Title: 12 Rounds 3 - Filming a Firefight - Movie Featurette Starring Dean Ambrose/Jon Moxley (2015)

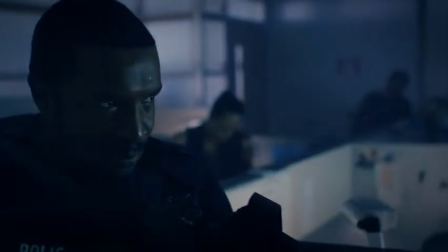[0:01] Looking at that door, wondering if that's your escape route. One of two options I'm considering.
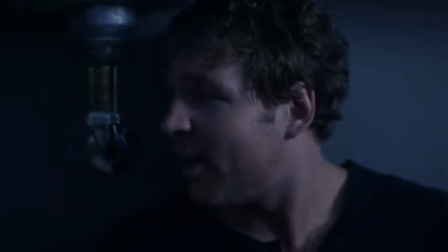[0:06] And the other option? Putting a bullet in your head. Unless you just want to turn in your gun and badge right now.
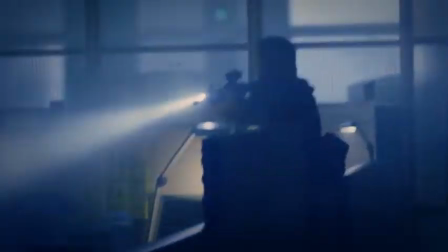[0:14]
Scene 97 takes place after I've lost a few men. And I've realized, and I said, okay, you know what?
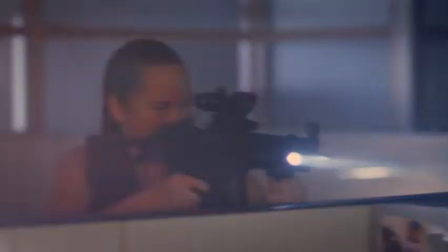[0:20]
You want our full attention, you've got it. In that whole crime lab sequence, his back's against the wall. And, we want the audience to believe, as well as Shaw at one point, that there's absolutely no way he's going to get out of it. The rundown of it is, I come into the room, they come into the room, they start shooting at me with every gun on planet Earth.
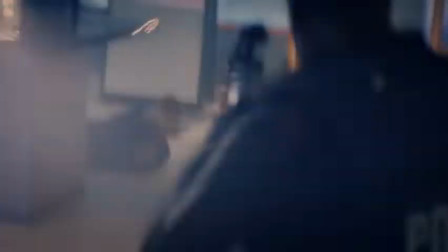[0:42]
I jump over a desk, somebody makes a charge, I pick them off, and then we have one dead guy. I have a taser that I took off of somebody else earlier. And he sees a guy who's dead, but his finger is on the trigger of his automatic weapon.
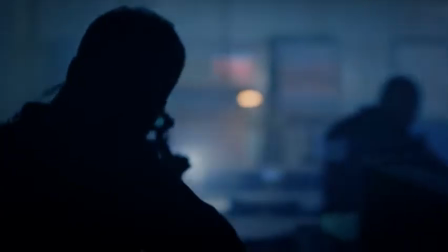[0:55]
And as the guys are approaching, and they're literally on top of Shaw, he uses the taser, tasers the guy, and the, electrical current that goes through him forces him to pull the trigger.
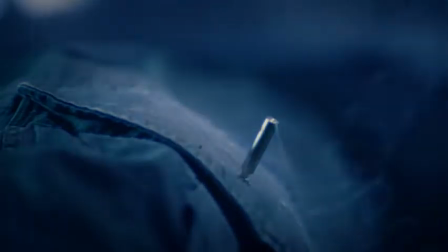[1:06]
I shoot dead guy with a taser. And the whole place just goes.
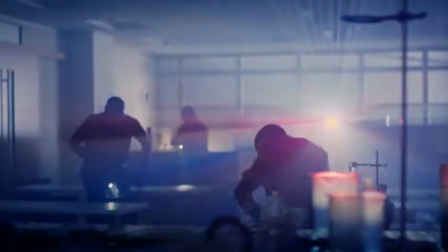[1:13]
Everybody's just, tossed through the air. And then I take off the grate on the vents, and then I hide behind a shelf, and you let me go again.
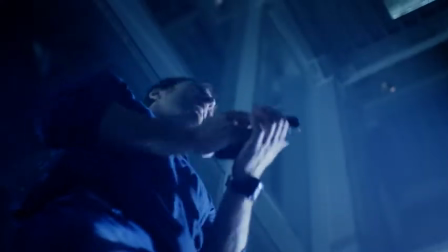[1:23]
It's not about how many guns you have. It's about hiding behind a shelf sometimes.
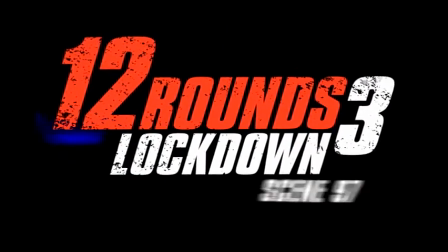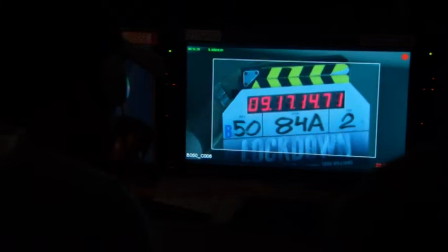[1:35]
So shooting a sequence like this,
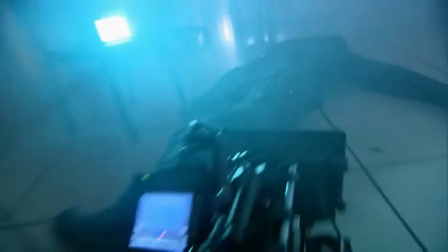[1:37]
you want to make sure that you've got all the stuff to have in the edit and make sure that this was going to be a very visceral, action-packed,
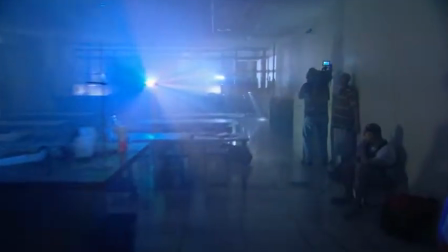[1:45]
cutty sequence. An absolute disaster area is what we turned it into, but it was such a cool sequence. How the hell he got out of there, I don't know.
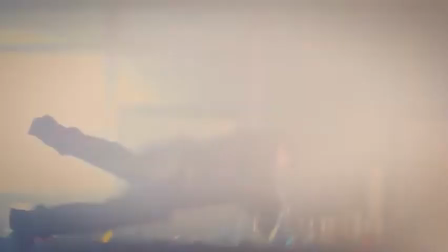[1:56]
The firefight in Scene 97 is a brutal confrontation that has Detective John Shaw cornered and the outcome all but written in stone.
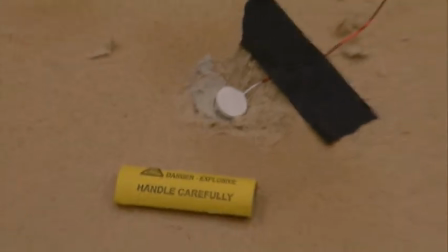[2:04]
Creating this scene is a calculated combination of firearms, explosives, stuntmen, and a few other movie tricks you're about to learn all about.
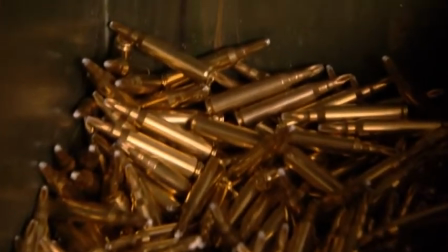[2:13]
We've shot over 300 rounds so far tonight, and we're only halfway there.
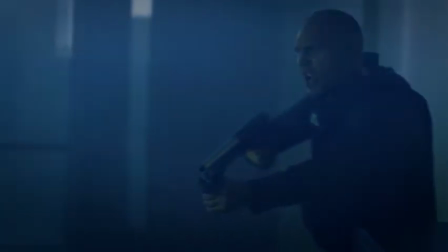[2:18] Hey, marker.
The decision to fire blank rounds adds to the intensity of the battle and has an added benefit for the actors as well.
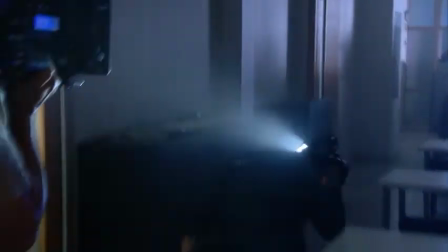[2:26]
The level of authenticity has to be right. So on action, you have about 3 cameras set up, and it kind of happens like it's happening. When you're doing gunfire these days, there's a little bit of a shift towards CG and towards, we'll put that flash in post, but it's, for me anyway, and I think a lot of people agree,
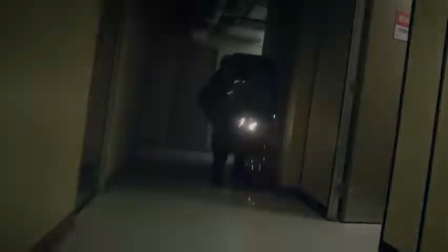[2:43]
especially the cast, you've got a whole bunch of actors firing full auto machine guns. It helps them, and I think the performance has really come out.
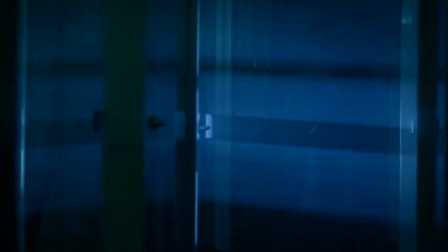[2:51]
Sometimes it's pretty wild. When you have like 4 people going through at the same time firing, it's pretty wild.
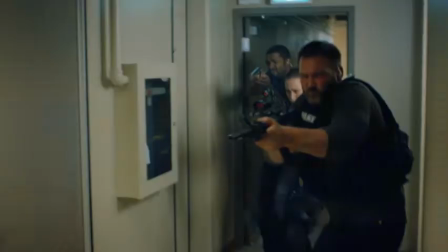[2:58]
But, I'm in it and I'm loving it, and it's fun. It's great.
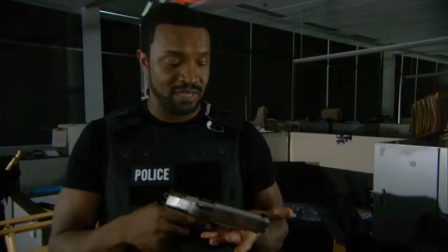[3:01]
This one is, my weapon of choice, Kimber 45, and it's the weapon that's personalized, custom made.
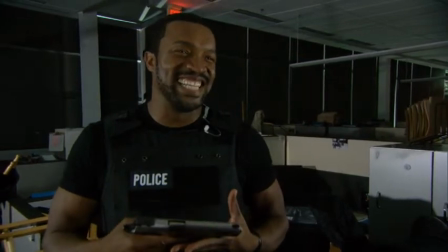[3:09]
Cops usually can't afford this weapon because it's little high-end, but this cop can afford it because he bends the rules a little bit.
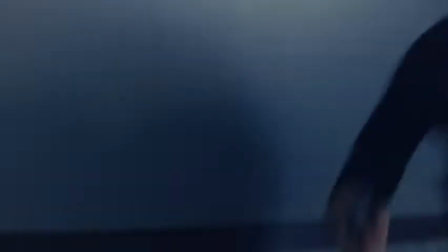[3:17]
Real actors and real weapons sell the scene, but creating the impact of bullets on camera takes the skill of a top-notch special effects team.
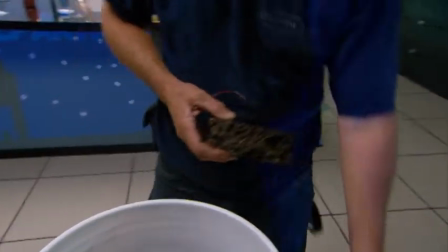[3:29]
This is a bucket full of cork. It's very soft and comes apart very easily.
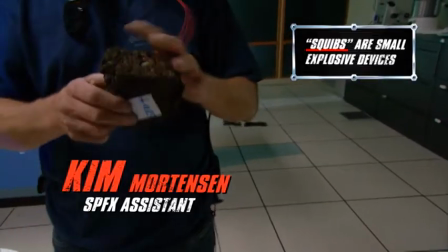[3:35]
And what we do is we put a squib device inside one of these, and it blows out and it throws nice chunky debris that won't hurt someone if it hits them.
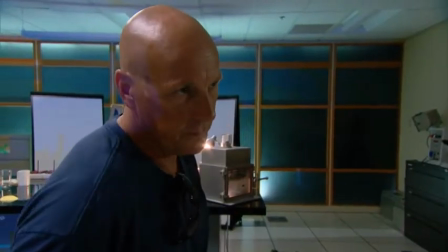[3:44]
It's nice and soft, very lightweight. And we can also take bunches of it like this and throw it at people.
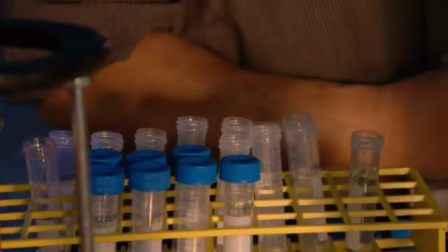[3:51]
And we have a lot of stuff that's rigged on top of the desk. So they will basically pop, pop, pop, pop, and all of the things will explode. But then we've got this great tool, which I love, which is like a paintball gun, and it fires zerks. So what we'll do is it will basically fire little kind of pellets that, on impact, they'll spark.